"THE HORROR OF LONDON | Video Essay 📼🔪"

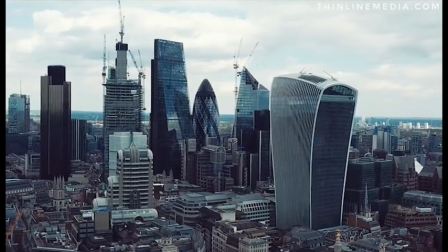Often in films depicting the city, this semantic field is taken advantage of thoroughly, and for an appropriate reason,
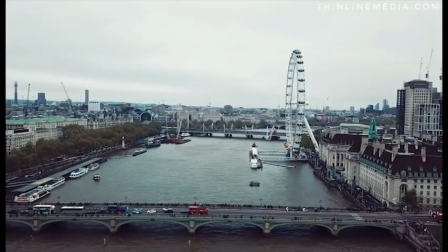because it's appealing to overseas audiences that may not be familiar with London and want to see these famous sights. Therefore, over the course of this essay, I will be arguing that by using tropes associated with the horror genre, filming techniques and contextual background, pertinent British directors used the horror genre as a means of disrupting this touristic gaze and the more traditional cinematic representations of London.
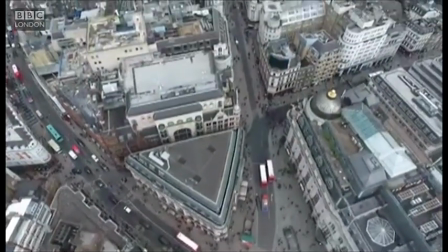But first, to properly define the ideas of the touristic gaze of London in British cinema, it's important to understand where these representations come from.
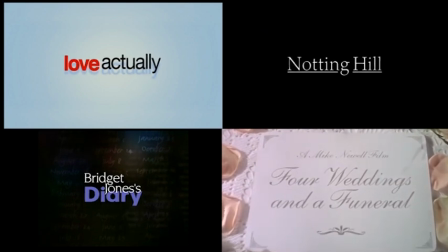The British romantic comedy is one of the most successful genres that depicts this gaze of London, using significant locations to backgrounds of love stories.
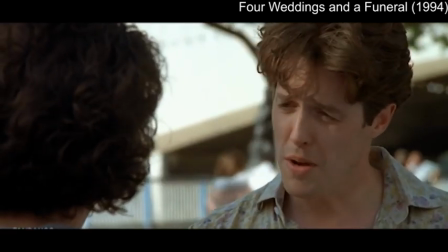Charles professing his "I think I love you" to Cassie on London's South Bank in Four Weddings and a Funeral,
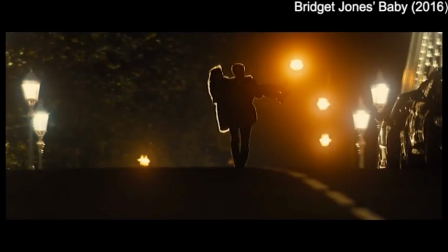Peter marrying Juliet in Oxford Circus in Love Actually, a pregnant Bridget being carried through Waterloo by Mark in Bridget Jones's Baby,
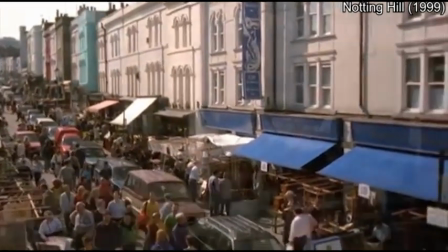just to name a few. All of these films very deliberately represent London as a destination for love,
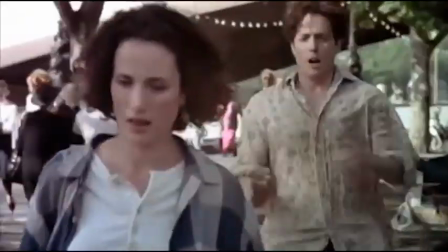and use the urban setting to not only enhance the Against the Odds city romance, but also, at least in my opinion,
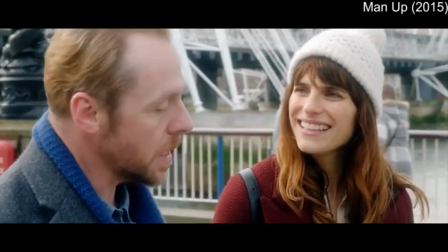as a means of appealing to the overseas,
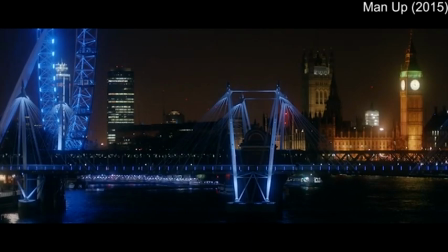often American viewer who are more accustomed to viewing London from the eye of a tourist. Similar things are done with horror rom-com and, big favourite of mine,
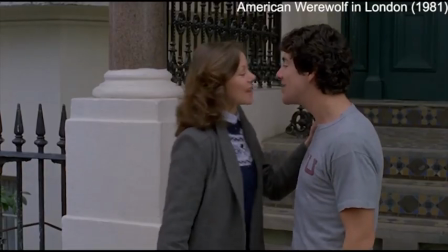An American Werewolf in London, where a love story between an American and an English person unfolds across the city,
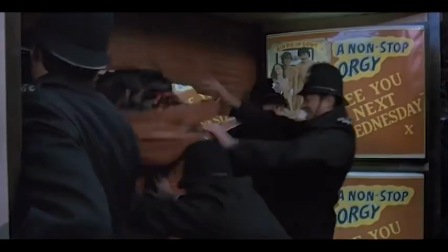echoing pretty similar beats to Notting Hill, though the conclusion is a little gorier.
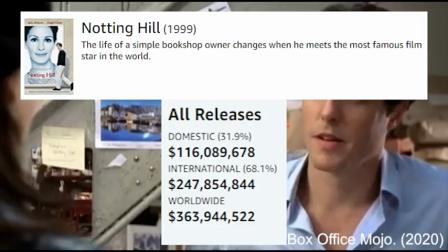Just a little. This more touristic representation of London becomes especially relevant when we consider the foreign box office gross
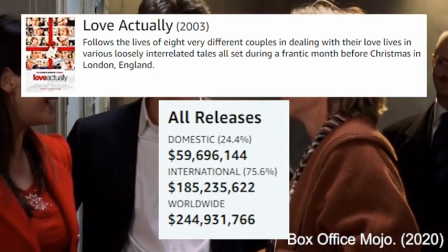of these undeniably British romantic comedies are almost always over 65% of their worldwide gross,
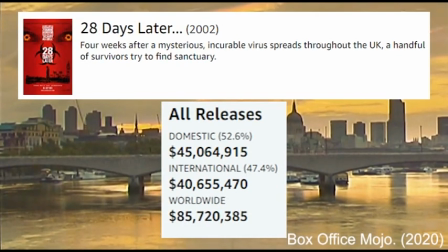differing substantially to films like 28 Days Later, whose foreign box office was less than half of its gross. While it could be argued that this is because the romantic comedy is an easier sell compared to the horror film, I believe it's evidence that appealing to a touristic and romanticised gaze of London directly correlates with how well, financially, a British film will do in foreign countries. When discussing the idea of London's representation in the horror genre,
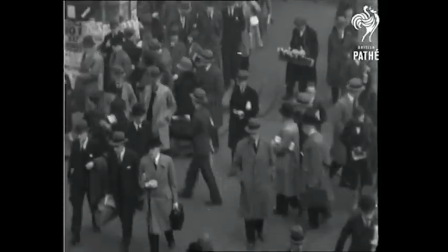it's pretty important to identify an origin text which influenced future horror films which would use London as their primary setting.
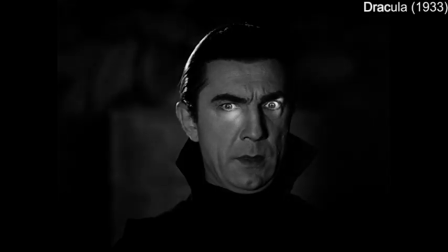And while silent film depicting London had been on screen before, Dracula, an adaptation of Bram Stoker's original text and product of American production company Universal Pictures,
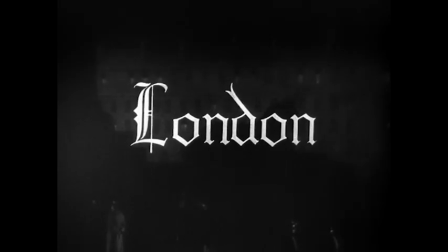is generally considered to be the first feature-length horror film to depict London on the big screen.
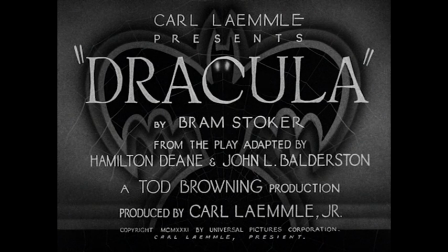Dracula is a 1931 monster movie directed by Todd Browning and widely considered to be the text that kickstarted the boom of the monster movie genre in the early 20th century.
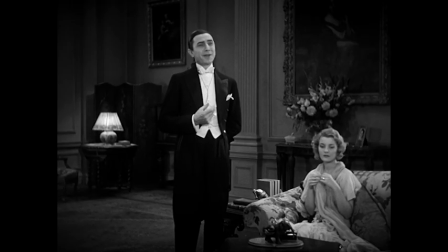As a text, Dracula is pretty important for a number of reasons. The titular character of Count Dracula is the formative example of the exotic and seductive vampire.
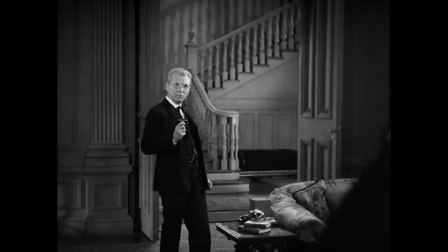As well as that, he's commonly discussed amongst horror scholarship regarding the other, a horror concept associated with themes of repression and otherness,
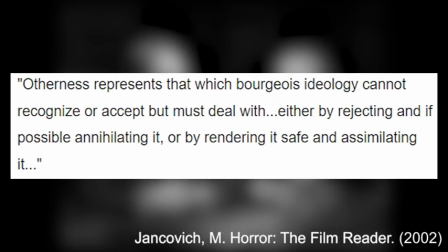sometimes represented as a foreign body, human, monster, alien, you name it, dismantling the puritanical values of those invade.
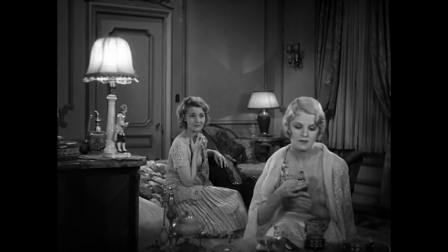In Dracula's case, he does this through the means of tricking and possessing British people, specifically British women, and interrupting the norm of repressed female sexuality and strict cultural heritage. Already, I'm sensing a pretty strong theme here. But what does this have to do with London?
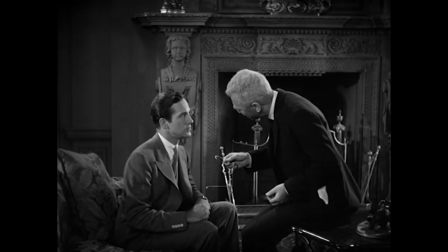In her article about Dracula and its use of London geography to highlight a number of imperial and national anxieties,
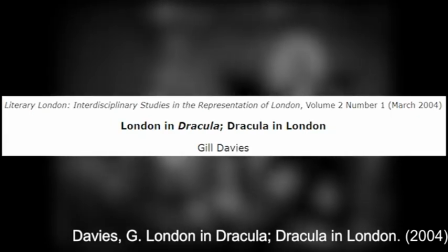Jill Davies cites that the Dracula novel and its reference to London maps, novels, and indeed tourist hotspots such as Piccadilly and the West End,
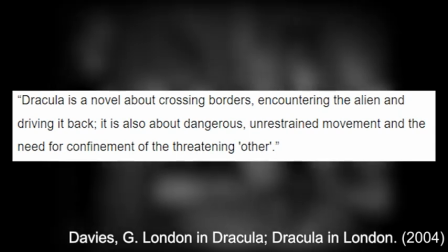as a means of highlighting the, at the time, common anxieties about foreigners infiltrating English soil.
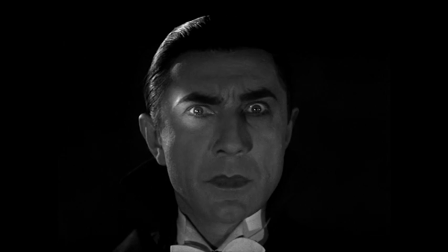And with the casting of Hungarian-American Bela Lugosi as the Count himself,
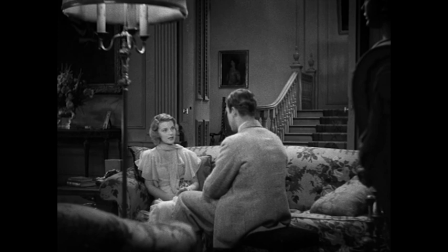making this all very much text rather than just subtext, this only validates these anxieties of otherness even more. See, while the film was shot in the Hollywood backlots of Universal Pictures, Dracula still very deliberately presents a London that was rich with heritage and regality,
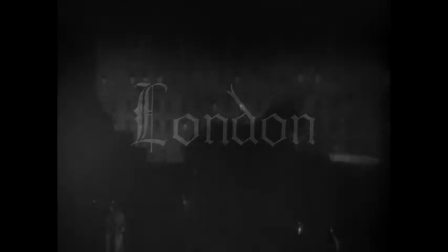very much the association that American audiences had of England at the time of Dracula's release.
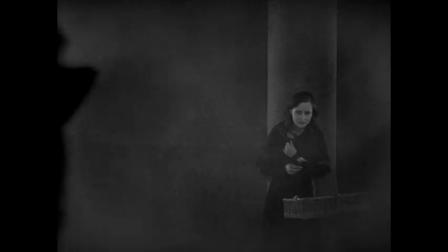The audience is shown lavish manners, the theatre, opera houses, well-to-do businessmen in three-piece suits and expensive clothing as a representation of London,
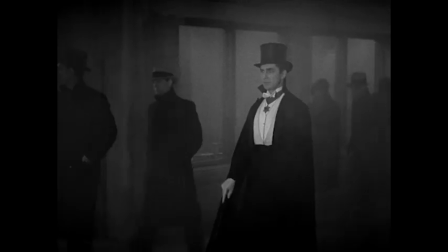which makes Dracula's effortless infiltration of this high society as a dangerous foreigner that much more frightening to the viewer.
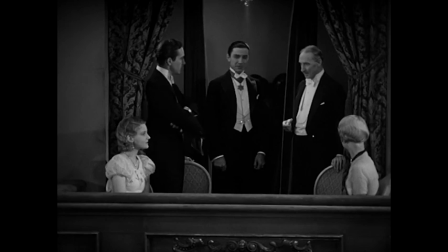In this context, Dracula is no longer an other but a neighbour.
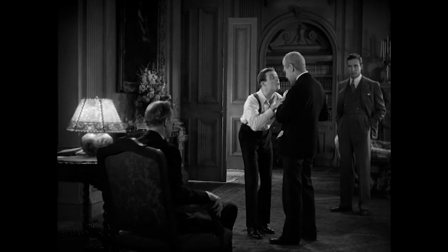Wealth, regality and heritage, everything the audience knows of England at the time, is so easily replicated by Dracula that it essentially becomes meaningless.
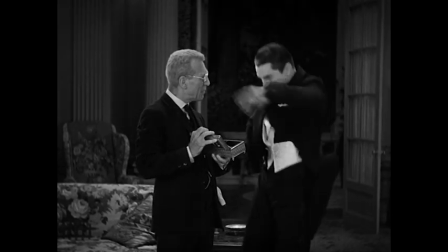Dracula is representative of the dated, but not as dated as we hoped, cultural anxieties surrounding foreign entities infiltrating places of prestige and wealth,
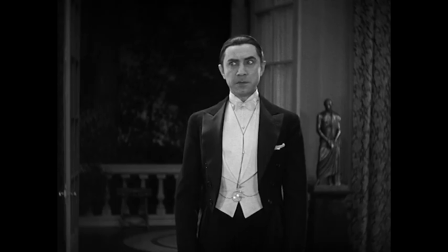or the tourist hotspots of the London map, either or, an outsider dismantling the rich association the audience has of the country.
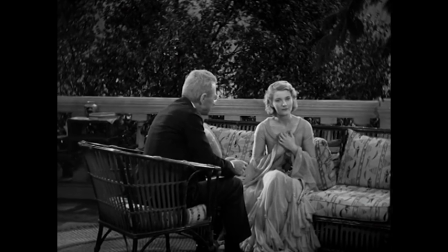And this is a concept we'll be seeing coming up in a few of my other case studies in the future.
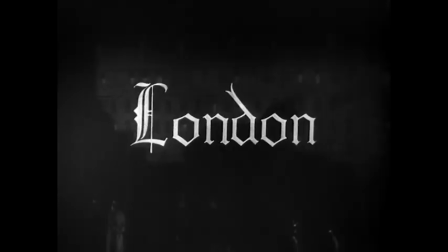But to sum up this particular case study, as an American text, Dracula uses London as a setting to signify cultural heritage and wealth,
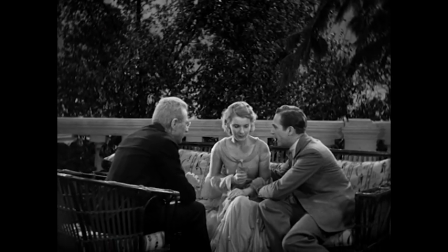but subverts this pretty harshly by representing the British people who inhabit it as foolish and easily manipulated by the genius foreign body that Count Dracula represents.
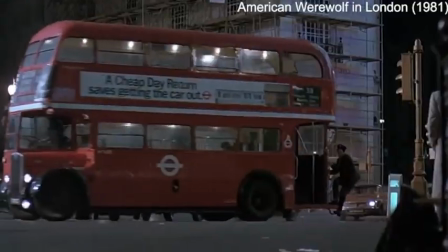In the years following the release of Dracula and the plethora of horror pictures that came after it,
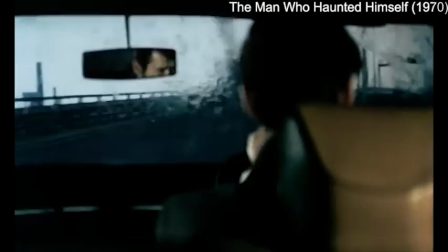horror semantic field of London continued to change, consistently subverting audiences' associations with London with each new release.
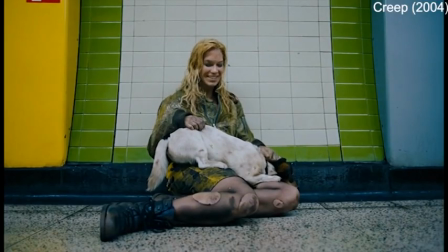My next group of case studies will examine some of these texts with a focus on the work of British directors and their representations of London's touristic semantic field,
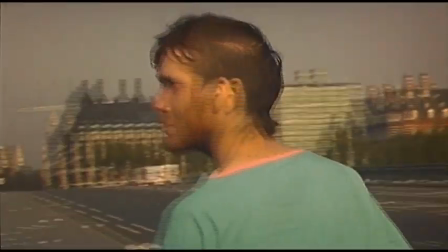as well as their in general depiction of life in London.
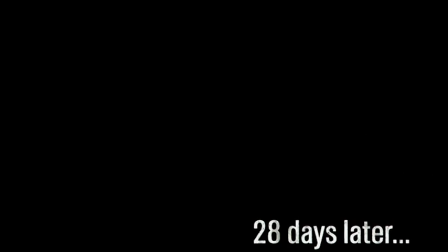28 Days Later is a British horror film released in 2002 and directed by Danny Boyle.
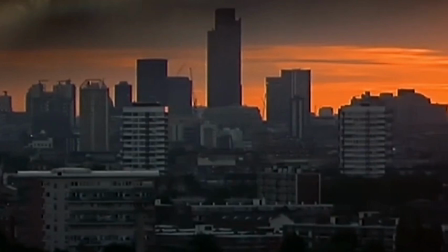The film depicts a post-apocalyptic London 4 weeks after a zombie outbreak and follows a band of
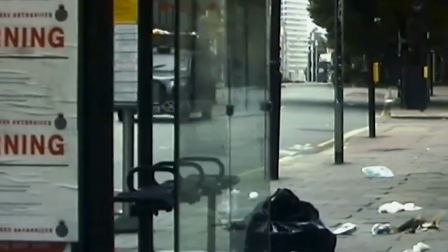ragtag survivors trying to navigate the dangerous urban setting and fight back against not only the rage-filled infected,
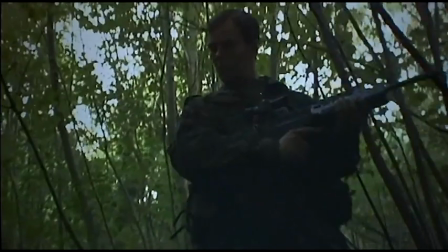but also a group of hostile soldiers that may pose more threat than the infected themselves.
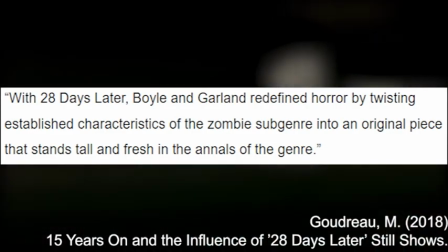28 Days Later is widely considered to be a seminal horror text amongst film scholarship,
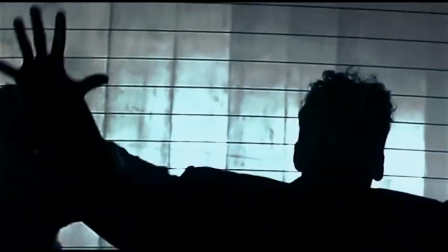not only because of a perhaps somewhat unusual depiction of the zombie as athletic and rabid rather than slow and shambling,
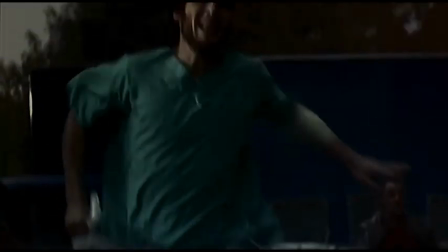but but also because of its oppressive representation of the desolate urban space and its total subversion of the touristic gaze of London.
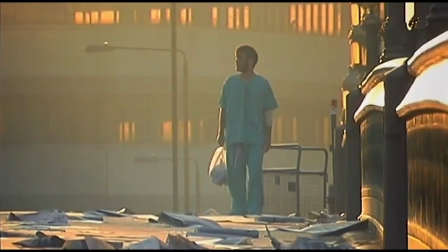As lead Jim wakes up from a month-long coma and walks around a vacant London, kicking plastic models of Big Ben,
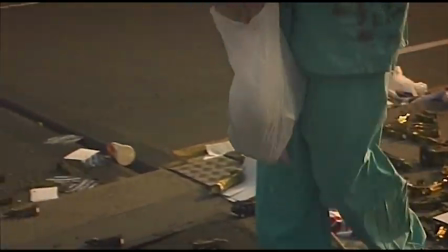mementos of London's value to the tourist, into the empty streets and shouting for anyone who might hear him,
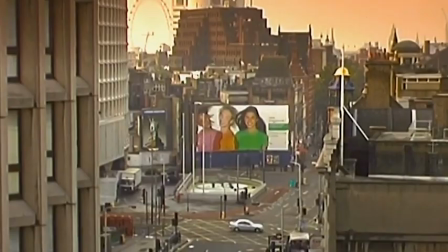the audience is taken on an eerie sightseeing tour of the city. Oxford Circus, Trafalgar Square, the London Eye, Westminster Bridge,
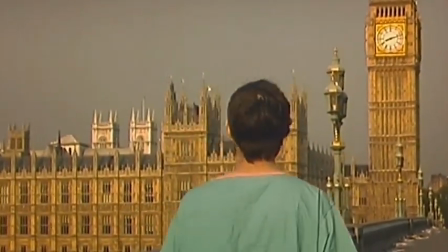Big Ben and the Houses of Parliament are just a few sights that we see, as well as a distorted and hazy London skyline.
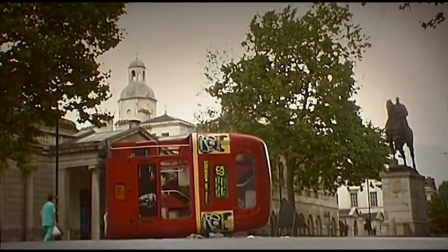Broken down double-decker buses clog the roads, rendered useless without commuters or tourists.
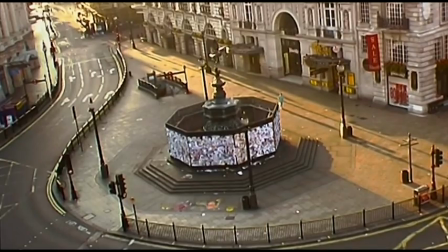Our protagonist walks down empty roads into an equally empty Piccadilly Circus,
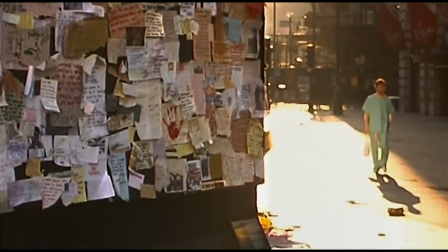utterly silent despite being so recognised in our cultural zeitgeist to be one of the busiest places on earth.
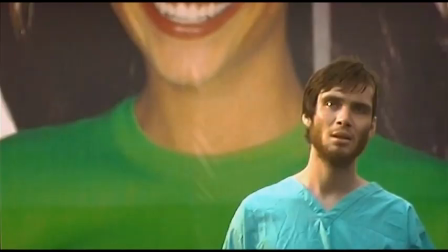Appropriately for the zombie genre, London is a graveyard. Through the use of location, the film positions Jim, a longtime resident of London, as a tourist in his own city.
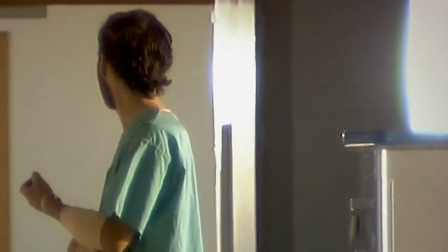He enters the hospital as part of a majority, in a sense, and wakes up a foreigner lost in streets that he once knew so well.
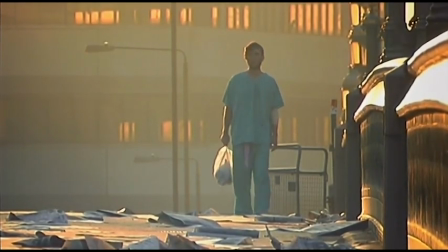Boyle positions the audience in a very similar way, knowing that we too recognise the sights that we're seeing and we feel just as lost as Jim does,
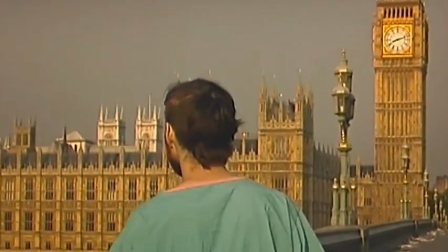because the very idea of London being so empty and desolate is so far removed from us.
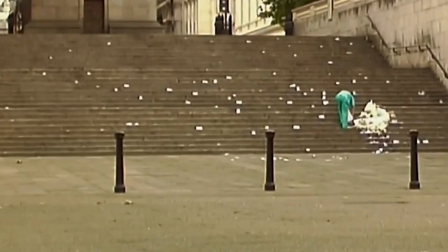Moments later, in a short walk from Buckingham Palace, Jim picks up worthless £50 notes around the Duke of York's steps, though it's clear that he's unsure of what to do with them after.
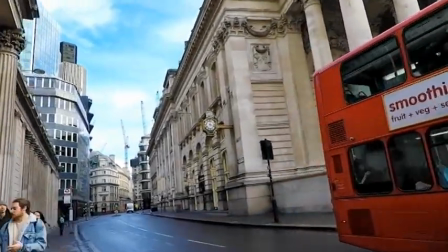London is seen as one of the richest cities in the world, and yet one of the poorest cities, and the stark differences between very close areas can be striking.
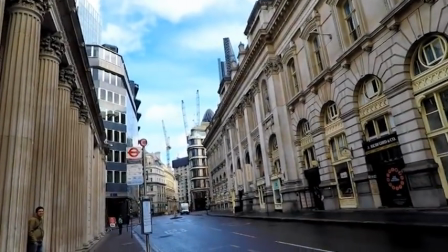For many, represented in romantic comedy and the heritage film genre, London represents opportunity, a way to live a better life, make better money,
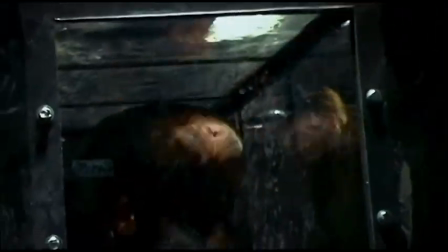send money back to a family, and the idea of something uncontrollable coming and dismantling all of that is understandably horrifying.
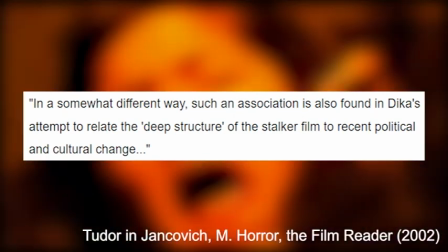These ideas align closely with horror directly correlating with an audience's fears of social change from Jankovic and Hutchings.
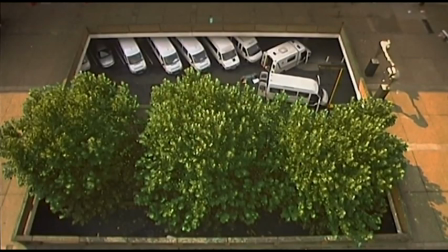Throughout the short montage following the evocative opening, the film employs heavy use of extreme long shot with very few close-ups and full shots,
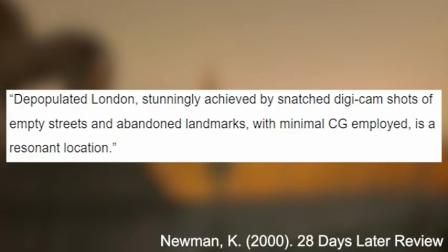using mini digital video cameras to reduce cost and setup time,
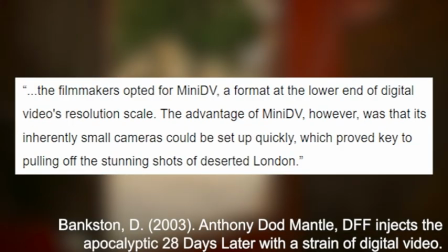making for a more realistic and almost documentary approach to the film and ensuring as much time was spent on capturing the desolate city as possible.
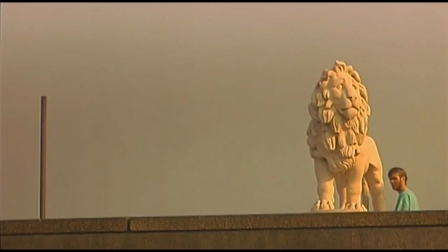Through this, Jim is barely visible on the screen, and the scenery is the thing that takes up the majority of the audience's attention.
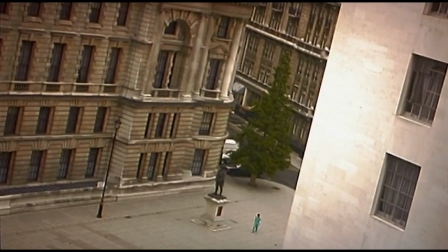The diversity of camera angles are not only used to show how vacant the city now is and how isolated Jim is at the beginning of the film,
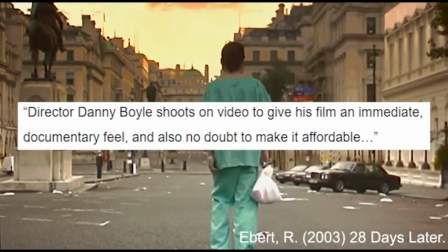but also to showcase and represent the once iconic buildings and tourist sites associated with London and how distorted and aptly post-apocalyptic they now are.